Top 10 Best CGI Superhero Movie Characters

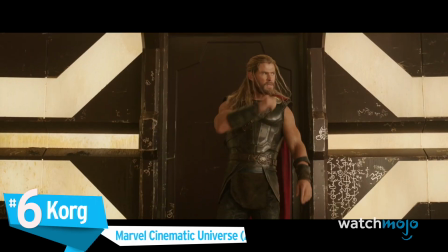[4:09] I'm the Juggernaut, bitch!
Number 6. Marvel Cinematic Universe
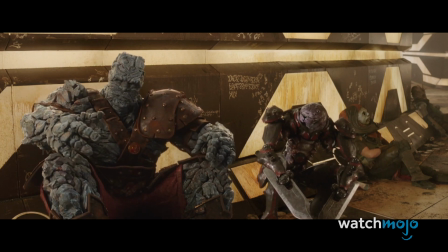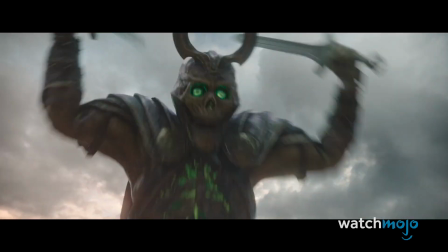[4:23]
A failed revolutionary turned gladiator, Korg is a rock creature who aids Thor during his time on Sakaar and with evacuating Asgard. While Korg's stony visage is well-crafted from a technical standpoint,
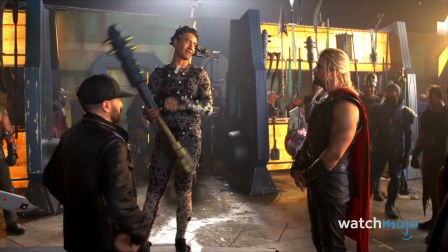[4:39]
the one who truly makes the character great is the man who provided the motion capture and voice, Taika Waititi, who also directed Thor Ragnarok.
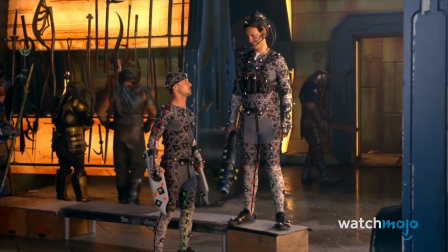[4:47]
Waititi's gentle, nonchalant voice and attitude stand in hilarious contrast to Korg's appearance and help the character steal basically every scene he's in.
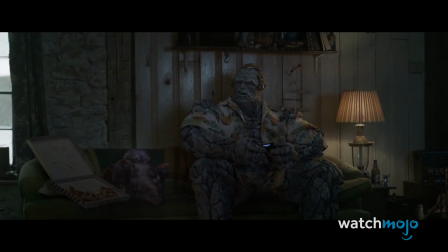[4:55]
He and his buddy Meek always bring a happy-go-lucky vibe with them wherever they go, making us eager for a spin-off for this CG duo.
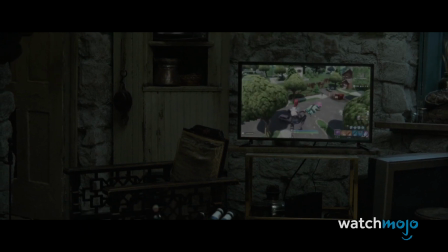[5:02] Oh, he's back! That kid on the TV just called me a dickhead again. Noob master.
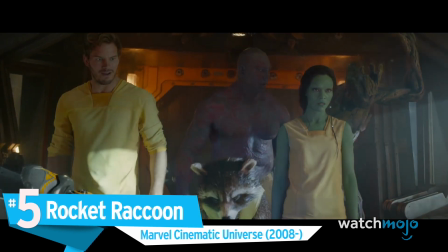[5:08]
Number 5. Rocket Raccoon – Marvel Cinematic Universe I thought it'd be funny, wasn't it funny?
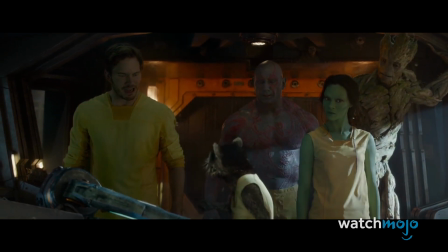[5:14] No wait, what did he look like hopping around? I had to transfer him 30,000 units!
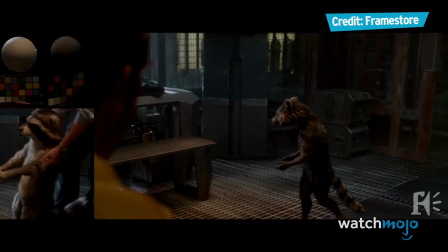[5:19]
The gruff, sarcastic pilot of the Guardians of the Galaxy, Rocket is a genetically engineered raccoon,
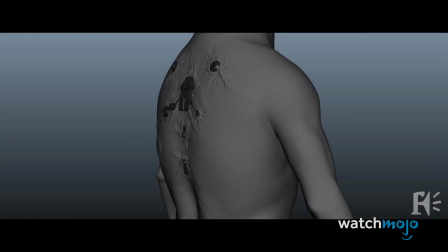[5:24]
so naturally some CGI is needed to realize him on screen, since science has failed us.
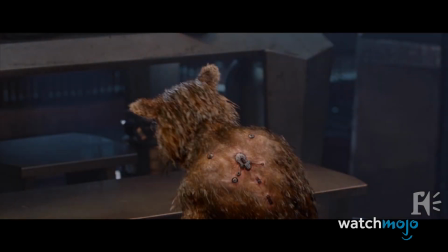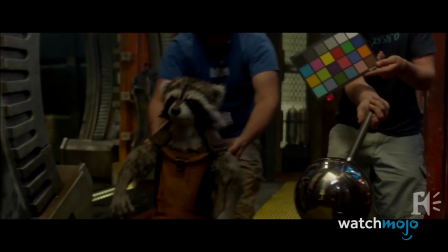[5:35]
Rocket is played on set by a stand-in, Guardians director James Gunn's brother Sean,
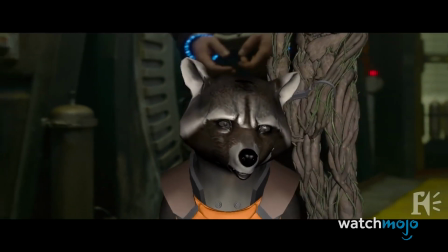[5:40]
as well as by a life-size model, while his voice and motion capture are provided by Bradley Cooper.
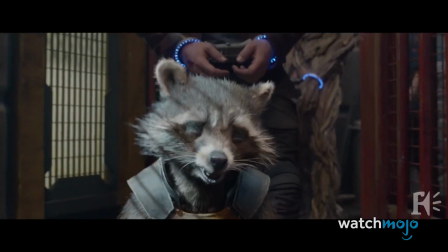[5:45]
Though he offers plenty of comic relief and cool moments, Rocket is also a somewhat tragic figure, since his uniqueness makes him feel isolated.
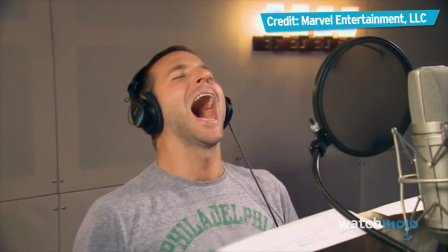[5:53]
Regardless of what he's expressing, though, it's impressive that the animators and performers performers are able to capture the emotions of a raccoon so well.
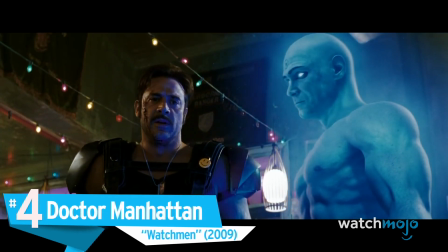[6:03]
Number 4. Dr. Watchmen
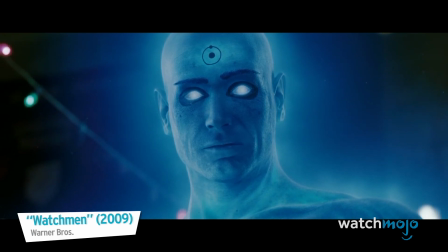[6:10]
Dr.
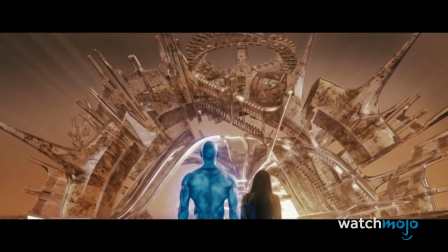[6:13]
Manhattan is an arresting CGI character in a film notable for its striking visuals.
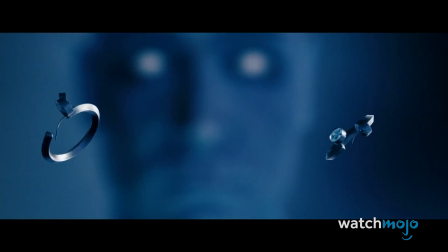[6:18]
The only character in Watchmen to put the super into superhero, Dr. Manhattan is a godlike, nuclear-powered being and a sight to behold.
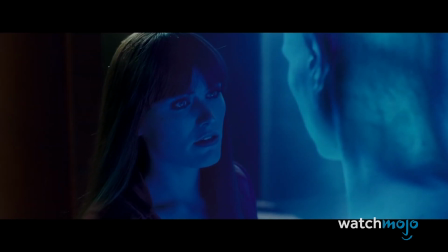[6:25]
And, we don't just mean because he's fond of nudity.
If you think there's a problem with my attitude, I am prepared to discuss it.
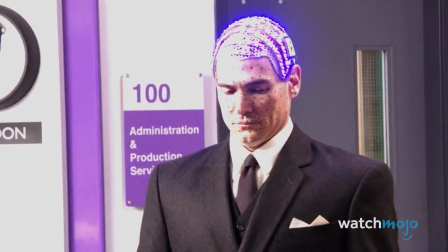[6:33]
The character's blue, glowing skin, and occasionally his blue, glowing nether regions, are all expertly rendered by computers,
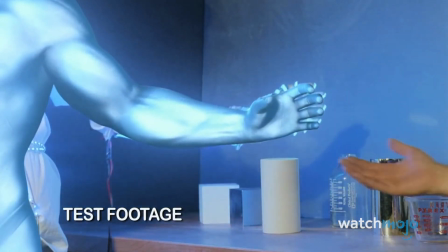[6:40]
adding an ethereal air to Billy Crudup's already superbly detached performance and helping demonstrate how isolating and strange becoming a god would be.
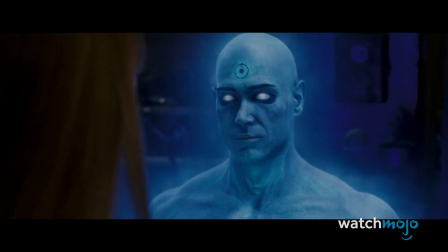[6:49] What are you talking about? You're going to try to convince me to save the world.
Number 3, Groot, Marvel Cinematic Universe What is it?
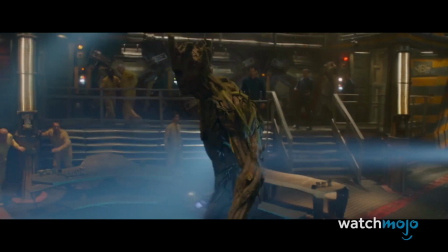[6:57] I am Groot. So what? He is Groot.
Ahem, need we say more?
Probably. I am Groot!
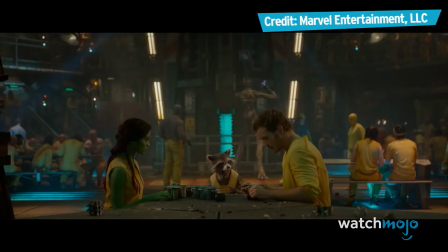[7:09]
A talking tree creature, Groot is Rocket Raccoon's best friend and a fellow member of the Guardians of the Galaxy.
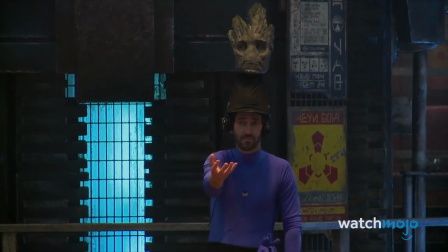[7:15]
Like Rocket, Groot is created through a combination of visual effects, stand-ins and voice work.
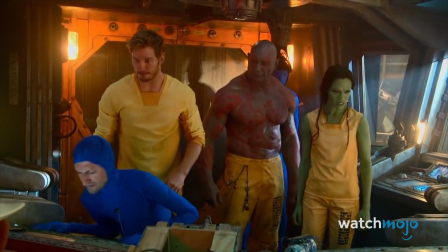[7:20]
In his case, Groot's on-set replacements include an actor with a prosthetic mask attached to his head,
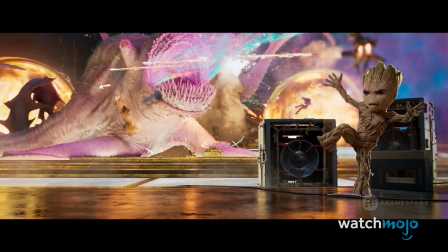[7:25]
and a tiny doll for when the big guy is reborn as baby Groot, while Vin Diesel provides the voiceover for both Groots.
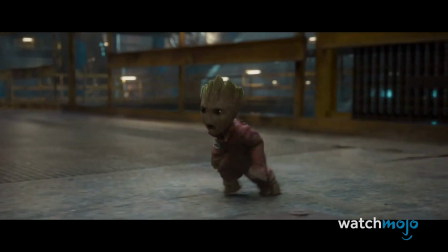[7:32]
While his vocabulary is limited, Groot is a great source of unusual and often one-sided fights and hilarious comedy for the franchise.
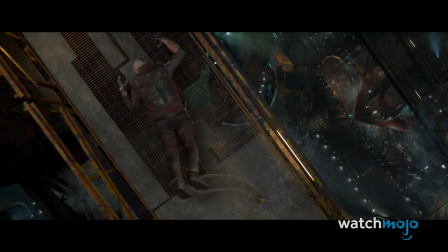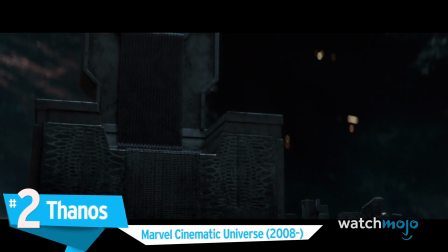[7:47]
Number 2 Marvel Cinematic Universe
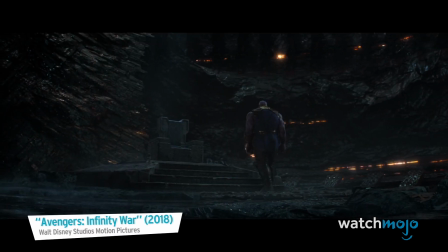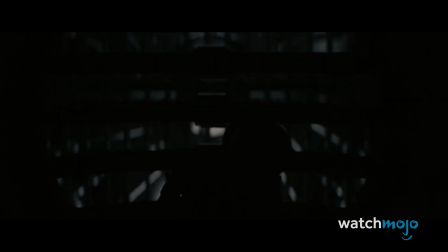[7:58]
The biggest of big bads in the MCU,
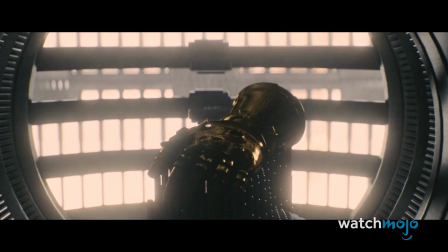[8:01]
Thanos is an immensely powerful villain whose machinations to acquire the Infinity Stones have plagued the Avengers and other superhero groups for years.